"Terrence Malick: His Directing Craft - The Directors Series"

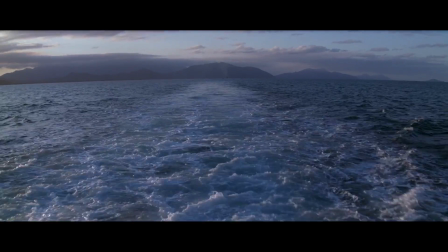(8:29)
Coming aboard 7 months into the post-production process on The Thin Red Line, Weber would oversee fellow editors Sarah Klein and Leslie Jones in building upon the editing innovations he had made with Malick on Days of Heaven.
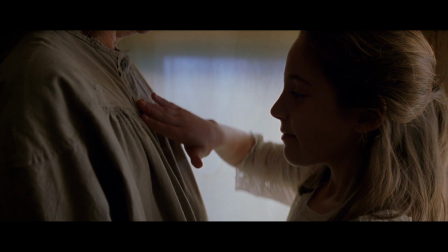(8:41)
Elliptical jump cuts and lyrical vignettes became key instruments in an impressionistic orchestra of evocative images,
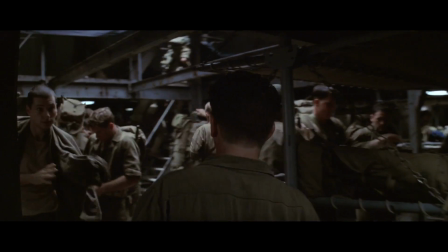(8:48)
soulful voiceover narration, and swelling score.
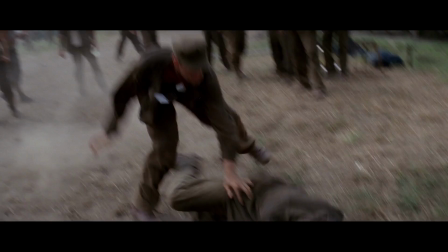(8:50)
Indeed, the voiceovers assume the role of narrator in the absence of conventionally covered sequences, with lines like, "This great evil,
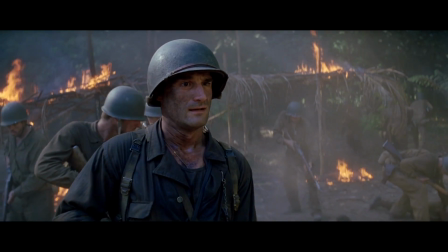(8:58)
what seed, what root did it grow from?" speaking to the characters grappling with their innate capacity for cruelty towards others,
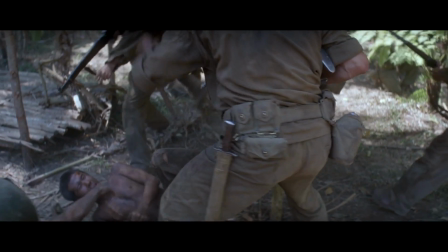(9:06)
having become rotten on the inside, souls poisoned by the act of war. While Weber only served as an associate producer on The New World, he no doubt wielded sizable influence over the post-production team of Sarah Klein, Hank Corbin,
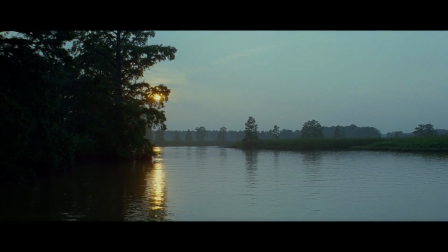(9:19)
Richard Chu, and Mark Yoshikawa, helping them unlearn what they had learned on other more conventional jobs by demonstrating the potency of Malick's voiceover template.
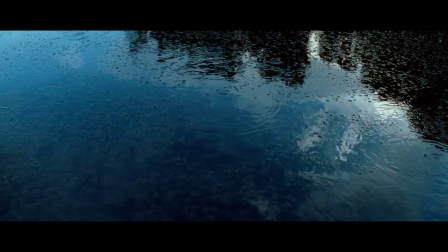(9:28) "You are a mother."
It's here that we encounter the first of Malick's recurring references to a single cosmic soul as Mother,
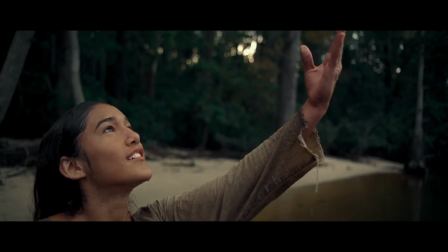(9:36)
finding Pocahontas using the term in hushed, prayer-like voiceovers to invoke the creation that surrounds her.
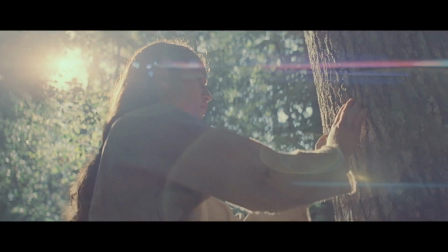(9:41)
Her ephemeral, abstract monologues contrast with Captain Smith's matter-of-fact narration,
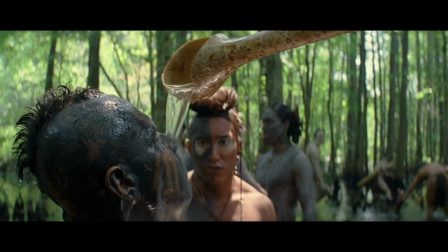(9:47)
which itself was derived from Smith's many writings about his travels.
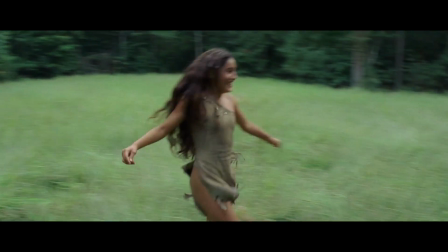(9:50)
Both monologues profess a profound awe towards this untouched paradise, a desire to become one with it rather than tame it.
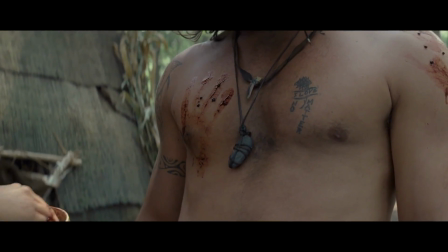(9:56)
This is the root of their connection, which renders their surface differences as minor obstacles easily overcome by simply listening to each other.
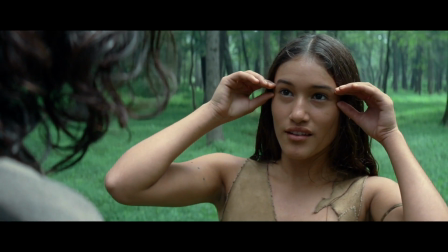(10:05)
Malick weaves these interior sentiments together into a coursing river of thought and speech,
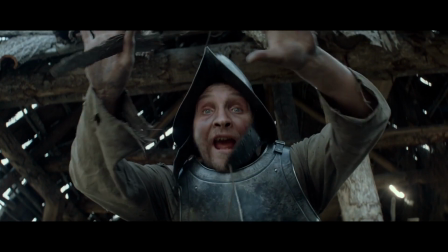(10:10)
sometimes even overlapping the voiceover with the diegetic dialogue to create an immersive audio mosaic that's not supposed to be necessarily listened to,
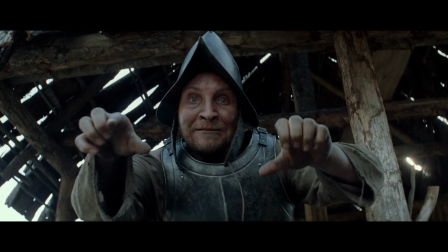(10:17)
but rather absorbed on a penetrating subconscious level.
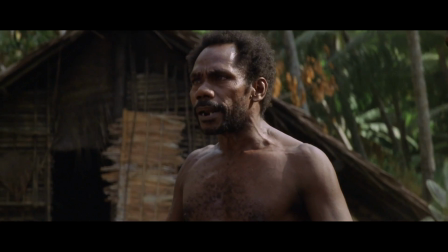(10:22)
To take a job, any job, on a Malick production is to subsume one's own ego or die trying.
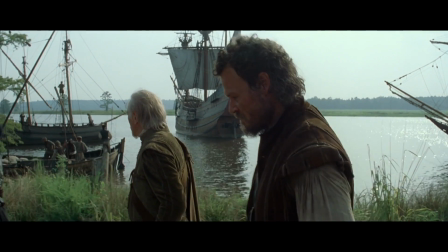(10:27)
Christopher Plummer publicly expressed his desire to never work with Malick again after learning that his performance in The New World had been chopped to bits in the final edit.
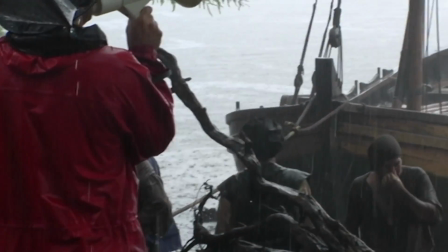(10:35)
Malick is unafraid of bruising the egos of his collaborators in pursuit of his vision,
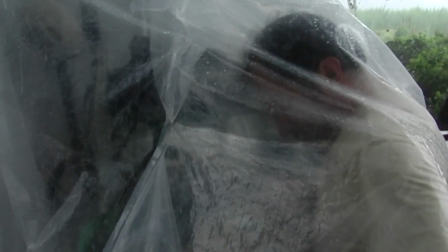(10:39)
and those who excel in the face of challenge are the ones who keep coming back to the director's fold time and time again.
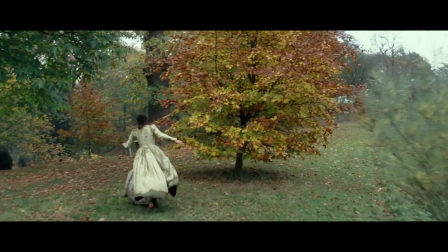(10:45)
In this regard, the composers on Malick's films don't tend to do as well.
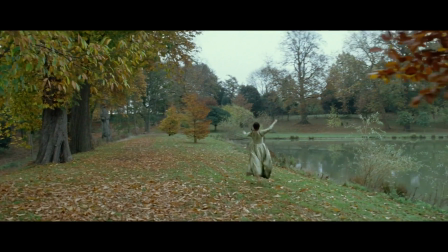(10:49)
The mileage one gets from the experience depends on one's individual ego, and on The Thin Red Line and The New World, famed composers Hans Zimmer and James Horner had decidedly different outlooks on their time with Malick.
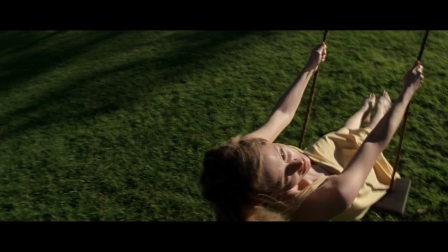(11:03)
Zimmer reportedly composed over 4 hours of music for The Thin Red Line, but much like Malick's seemingly merciless excision of his actors in the edit, little of the maestro's score was actually used.
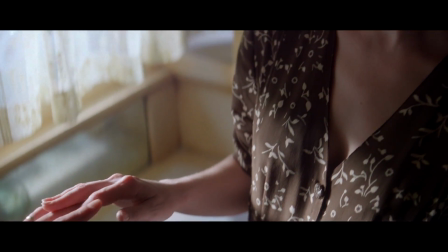(11:14)
Even then, certain cues like Journey to the Line have managed to penetrate pop culture to a degree that film scores usually do not,
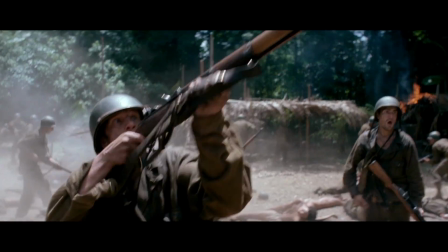(11:21)
becoming something of a go-to piece for other filmmakers' temp tracks. Zimmer's stately orchestra reinforces the sweeping scope of Malick's vision with a propulsive majesty,
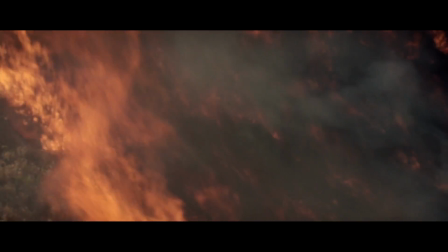(11:29)
underscored by subtle winds that evoke Malick's elemental visual motifs and a ticking clock that anticipates the character of Zimmer's future scores for fellow director Christopher Nolan. Horner would not share Zimmer's positive outlook, with Malick's impulsive creative process earning the late composer's bitter enmity. "I've never felt more let down by a filmmaker in my life," Horner exclaimed in an interview shortly afterwards, expressing his sincere frustration with the manner in which his score was used. Or not used, as is the case with the bulk of The New World's musical landscape.
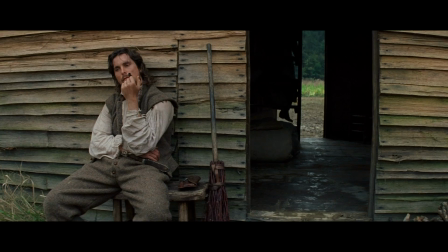(12:00)
Horner's score here is very characteristic of his unique sound, a stately blend of regal horns and majestic orchestration that immediately invites
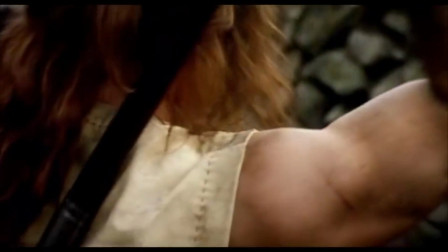(12:08)
comparisons to his landmark scores for Mel Gibson's Braveheart and James Cameron's Titanic.
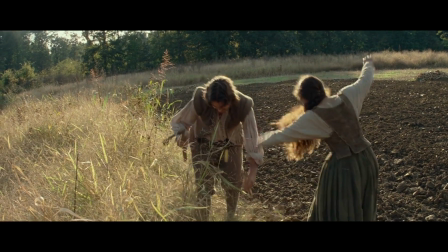(12:13)
Indeed, Horner's approach underscores his initial impression that The New World would replicate the alchemy
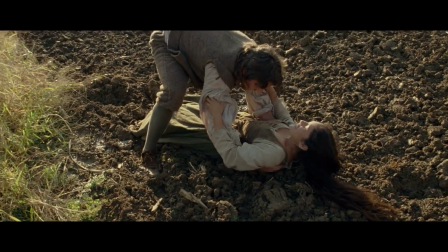(12:17)
of sweeping romance and epic historical drama that made Titanic such a cultural phenomenon.
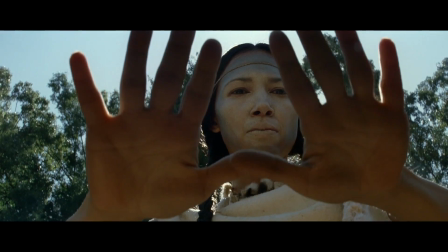(12:22)
He even wrote an original song sung by Haley Westenra called Listen to the Wind, in a somewhat transparent bid to succeed Celine Dion's My Heart Will Go On.
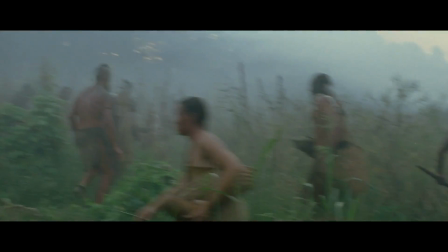(12:32)
Malick, however, had no interest in making the next Titanic, and thus retains only the most relevant and resonant qualities of Horner's score.